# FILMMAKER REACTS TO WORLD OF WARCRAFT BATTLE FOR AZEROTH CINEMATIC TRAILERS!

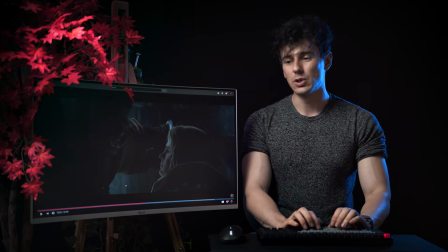37:26 As we talked in other episodes, it's really useful when you have to make a cut to cut in action.
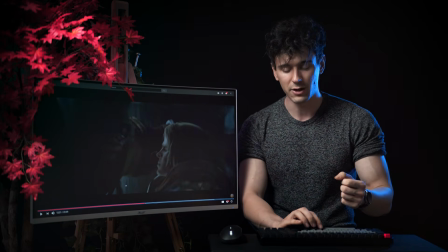37:32 For example, when the hand goes like this, that's when they cut to the actual scene that we can see where the hit lands.
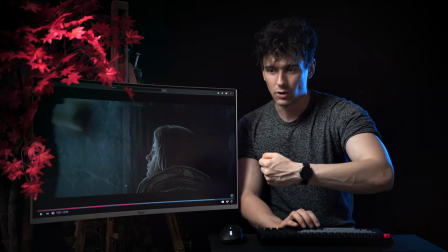37:39 So here, if you can take a look, if I go frame by frame, we have the hand going by, and you link the two shots by the action that happens in them.
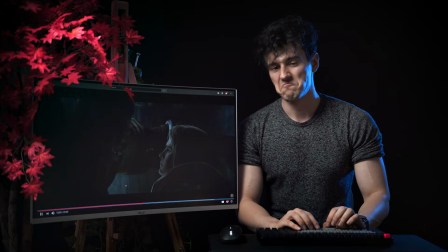37:48 Boom. Really cool.
Is my hope.
Really cool. Sorry. So they create the alliance.
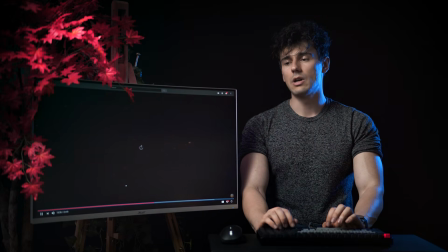38:01 This is really cool. I think I know some of you guys are on the channel because you like filmmaking and visual effects,
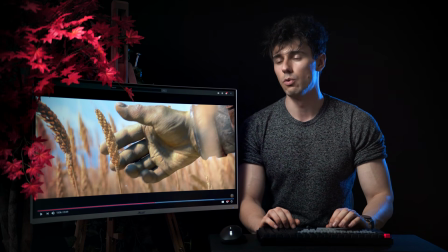38:10 and you're part of the tutorial gang, and you move along with the things that go on in the filmmaking side of the channel.
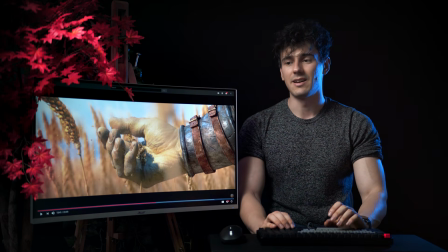38:18 But I want to talk to the guys that watch this more because of the reaction and the discussion in general, and I want to talk to you guys about depth of field. I don't know how keen you are,
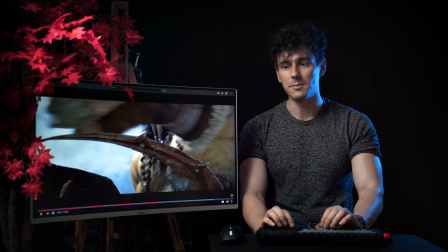38:31 but basically depth of field describes the separation of the
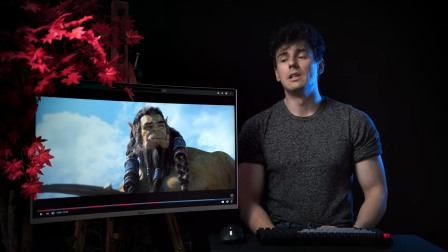38:35 subject that is in focus in relation to everything else that is out of focus.
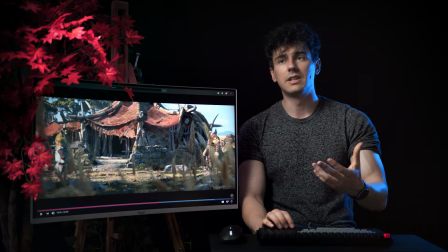38:40 Now, quality is very often associated with how much blur a scene can have.
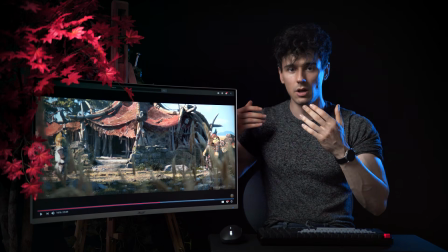38:49 The more blur and the more separation between the subject and the rest of things,
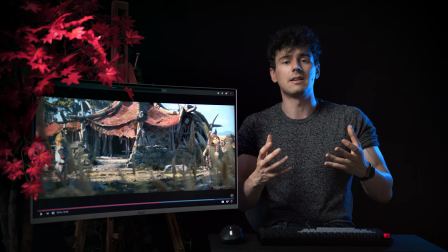38:54 the more cinematic and high quality something feels. For example, expensive cameras like the one that I'm using is considered consumer grade,
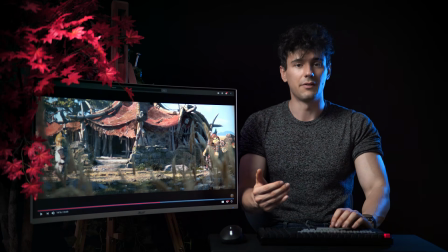39:06 but it is not cheap at the same time, and the lenses that I'm using are not cheap either.
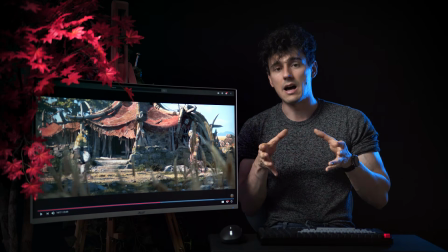39:12 But basically, because of the size of their sensors and the glass and the aperture that opens up to let in a lot of light,
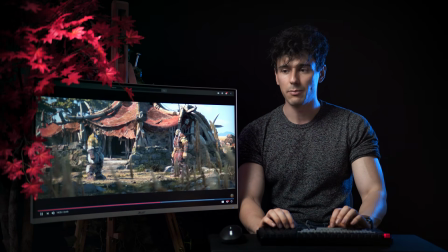39:20 they create the same thing. They create this amazing depth of field, which basically creates this thing.
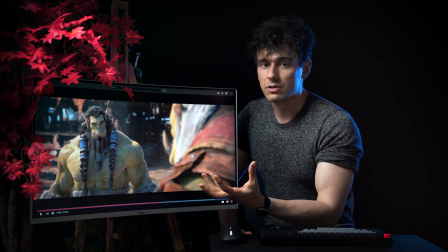39:26 So for example, he's our subject that we need to focus on because he speaks or he's reacting to something that this guy says.
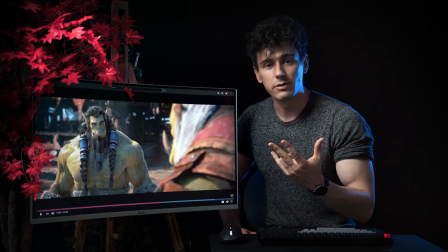39:33 Now let's keep some of the rules in mind. We have the rule of thirds,
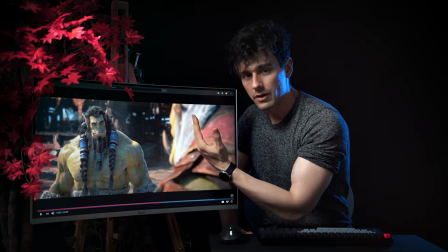39:37 placing the character in one of the thirds and having the other kind of like seeing the edge of his face and kind of like
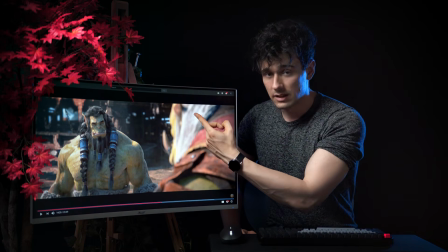39:48 basically looking over his shoulder. But the cool thing is he's blurred out. And look at the background behind this guy.
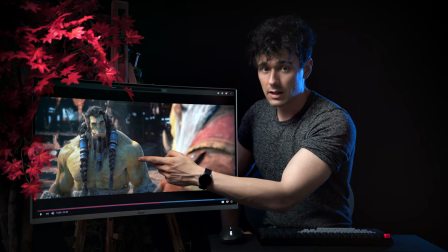39:54 It's blurred out as well because of depth of field.
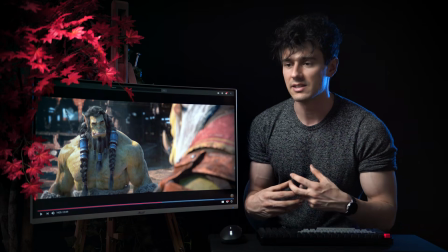39:57 If you were shooting something with an iPhone or basically a camera that's not very capable in that sense, you wouldn't have this.
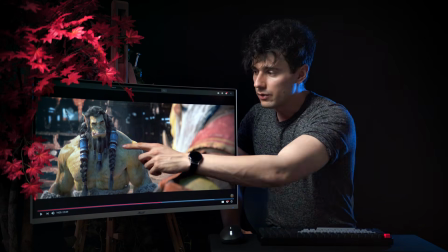40:05 It might be cool, crispy, 4K video, but if you don't have the blur and the depth of field effect, it's not gonna look as good as this guy.
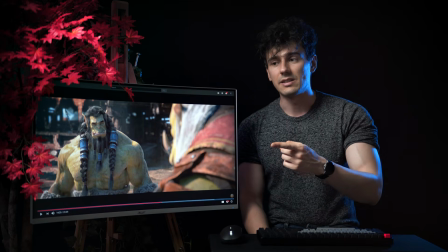40:14 So some things to keep in mind. If you notice in the scenes before, across the board actually,
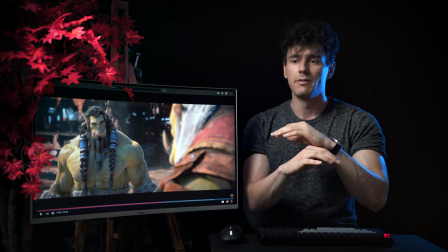40:21 when we have a subject, whether it is a face, the rest of the things are usually blurred out.
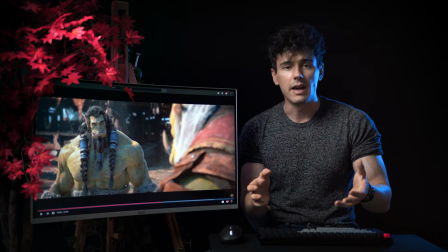40:25 The only parts that you don't actually need blur effects is when you have a fight scene and you want things to be more crystal clear,
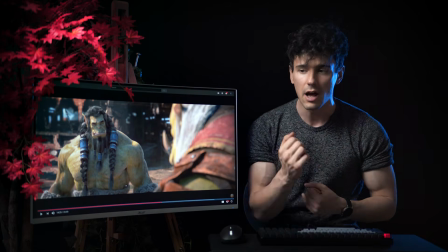40:34 because there's a lot of movement happening,
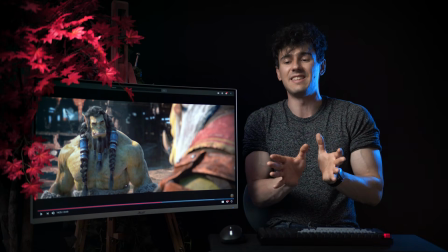40:36 and also wider shots because you want to establish this space and not a specific subject within the frame.
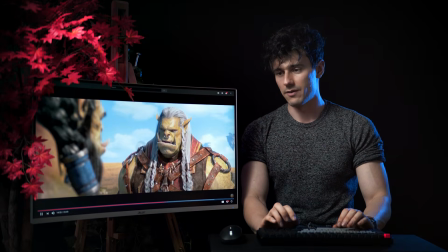40:45 Really cool. So the fight, I love the fight.
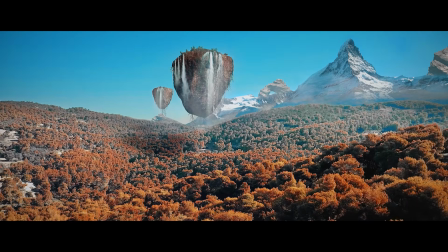40:50 By the way, when I saw the floating islands, I laughed a lot because in the opening scene of God of War Rise of the Sun,
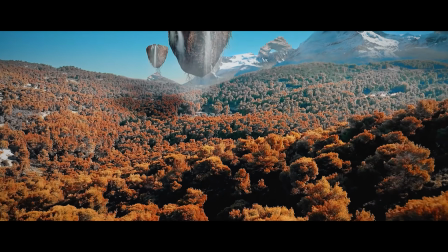40:57 I chose to put the floating islands in to establish a magical world,
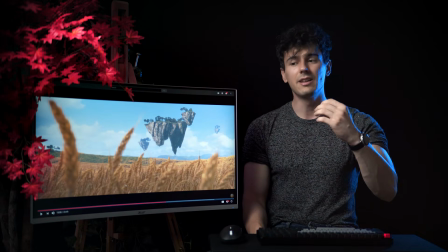41:02 basically. And that was really cool, and I really love the effect, and there is a tutorial on it,
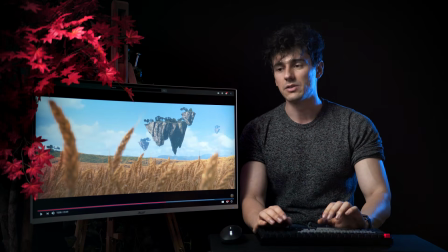41:07 as well as the fact that the project file is available in the Creatrix Vault if you guys are into VFX and filmmaking stuff.
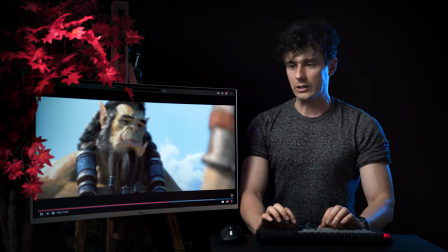41:16 Lord, no. So they have the talk, joining and fighting together.
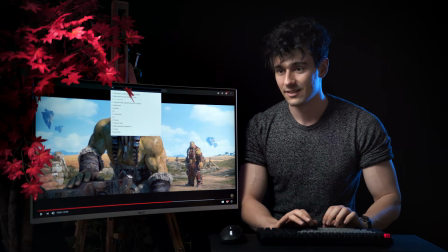41:23 This is sick. What? No, I don't wanna. No, go back. There we go.